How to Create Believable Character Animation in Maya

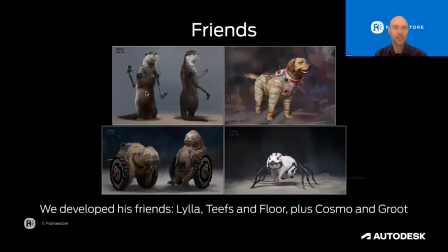So in the case of Lila, the otter with the robotic arms, Tiefs in the walrus in the wheelchair, the astronaut dog, and Floor there with the rabbit with the spider legs, as well as Groot not pictured here.
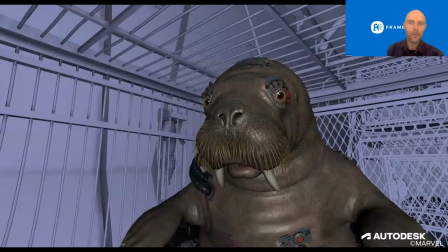Those are the concepts. I'll just show you some postcards here of before and after. So you can kind of see, this is our Maya play blast of Tiefs. He is a walrus, so we were looking at walruses from zoos.
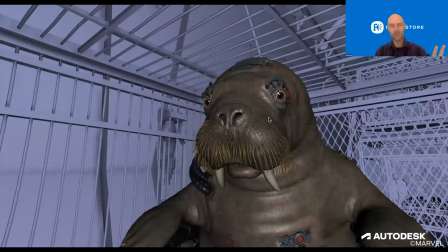We found some lovely reference of a walrus sitting up, and you can see all this weight of the neck and the torso really sort of, you know, under gravity sort of pulling down, and this lovely floppiness to the flippers.
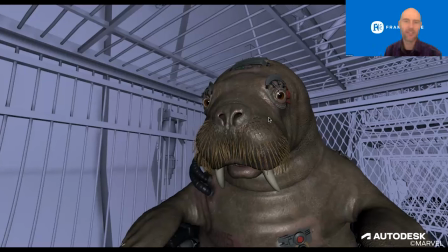That's what we really sort of gleaned from that reference we tried to put into Tiefs. And, you know, he also has these horrible devices around his eyes, which means that he can't blink. His eyes are permanently open, a bit like Clockwork Orange or something, where, you know, it's quite a painful looking implant there.
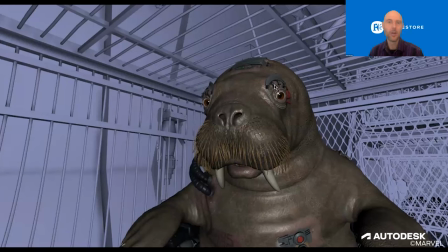That, you know, there's no reference for that particularly. We just, you know, we glean from what we can.
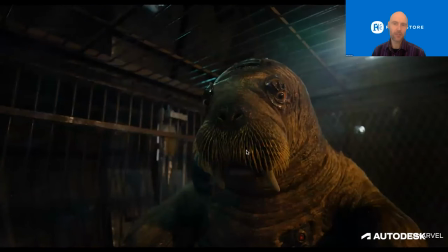And if you look at this image here of the actual render, you'll notice again that the lighting's coming from screen right. So that really tells us, you know, we want to make sure this reads this screen right eye particularly, to make sure this shot is reading effectively to an audience.
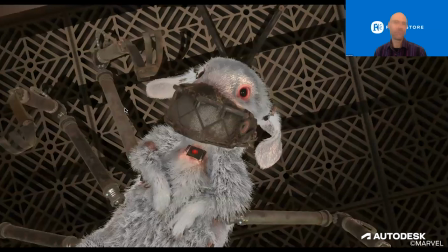And then similarly and so forth. So for floor, you know, first of all, we're looking at spider reference for the legs. We're also looking at rabbits for posing of her body.
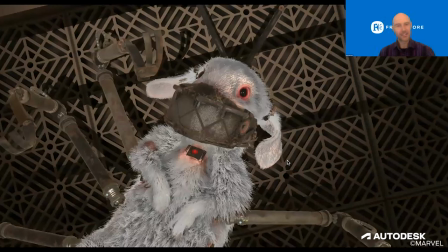She actually has limp front legs and also limp ears. And she also has this bane-like mask on. So really she's emoting really mainly through her eyes.
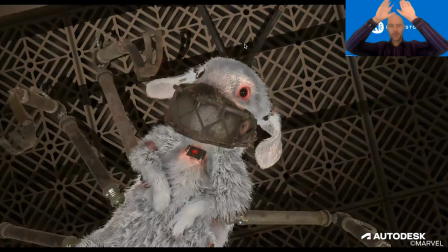And she also has these lovely antenna, which we're able to sort of use as a device to emote. So we had a lovely scene one of our animators did where he actually had them sort of tremble and stagger to create that anxiety that she was feeling at the time.
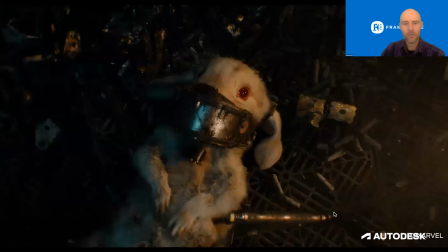And here's an example of what that looks like rendered.
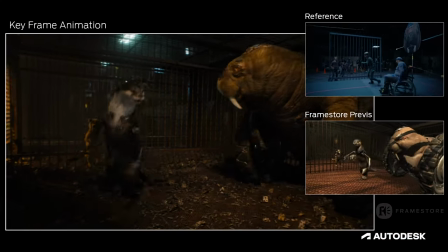All right, and then this is a really nice, again, encapsulation of,
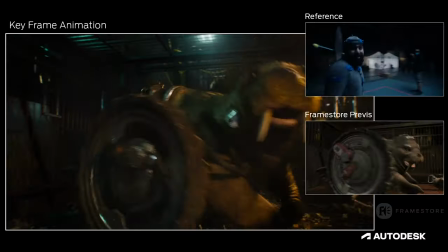you can see the reference that we have here on the top right, compared to the previs, compared to the final animation.
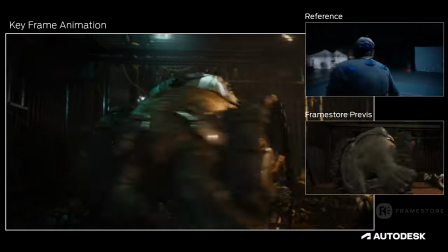You know, we really try to keep the spirit of what we see, what they've done on set for this tag scene, this particular sequence.
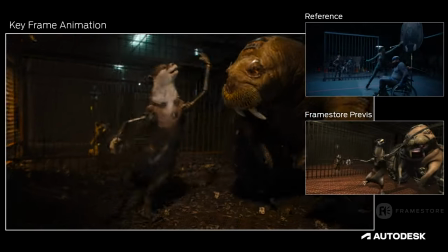Again, Lila is her own character. We're looking at Otter reference.
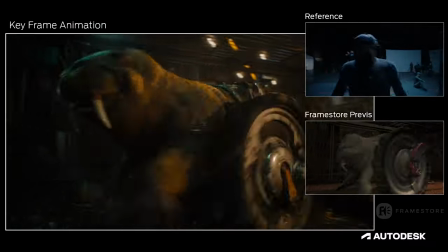There's a lovely slinkiness to her spine that we really thought was important to kind of give her that otter-like performance.
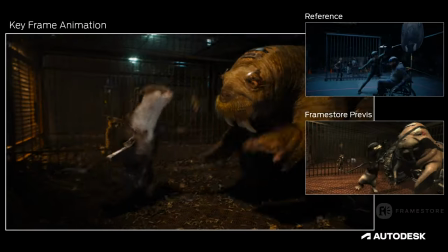And she actually has quite short legs and long feet,
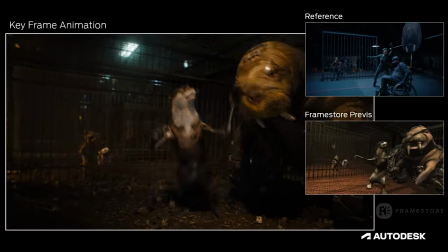which means that she can't, you know, have the same foot pattern that the actress has.
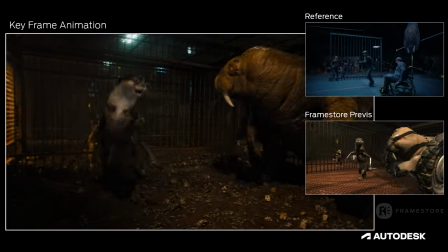She has to do her own thing. We have to respect the anatomy and the character that we're aiming to achieve with her.
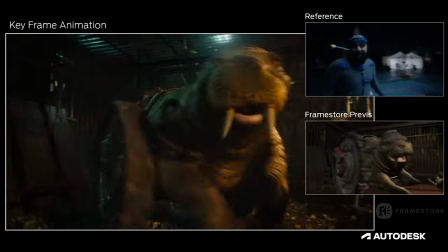And again, we've got a lovely floppiness on Teef's flippers as well.
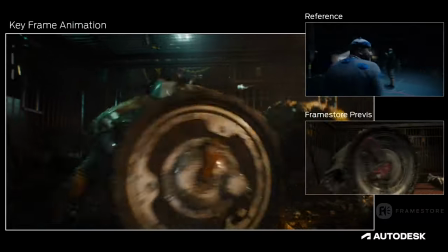So we hopefully kept the spirit of the performance, but it feels natural to these characters.
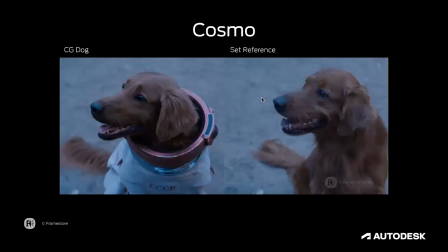All right, and then for Cosmo, a slightly different proposition, because
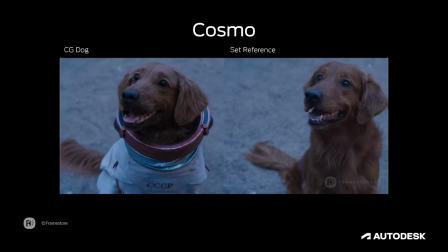the rest of the characters we just talked about are all anthropomorphic. So they have human-like tendencies.
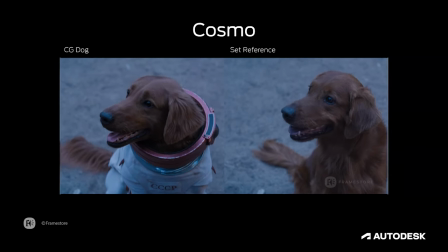They talk, for example, whereas Cosmo really doesn't. She is actually based on a real dog. So our first protocol was to see whether we could actually match a real dog. And hopefully you'll agree with me that I think we did a lovely job on that one to make it feel believable.
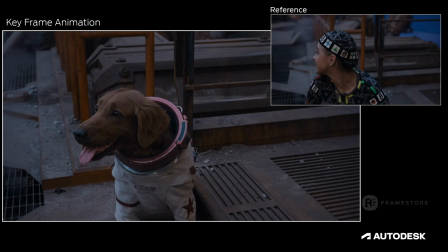And then the next step was really to do a performance test, again, a vignette of some sort, so cherry picking a shot in this case.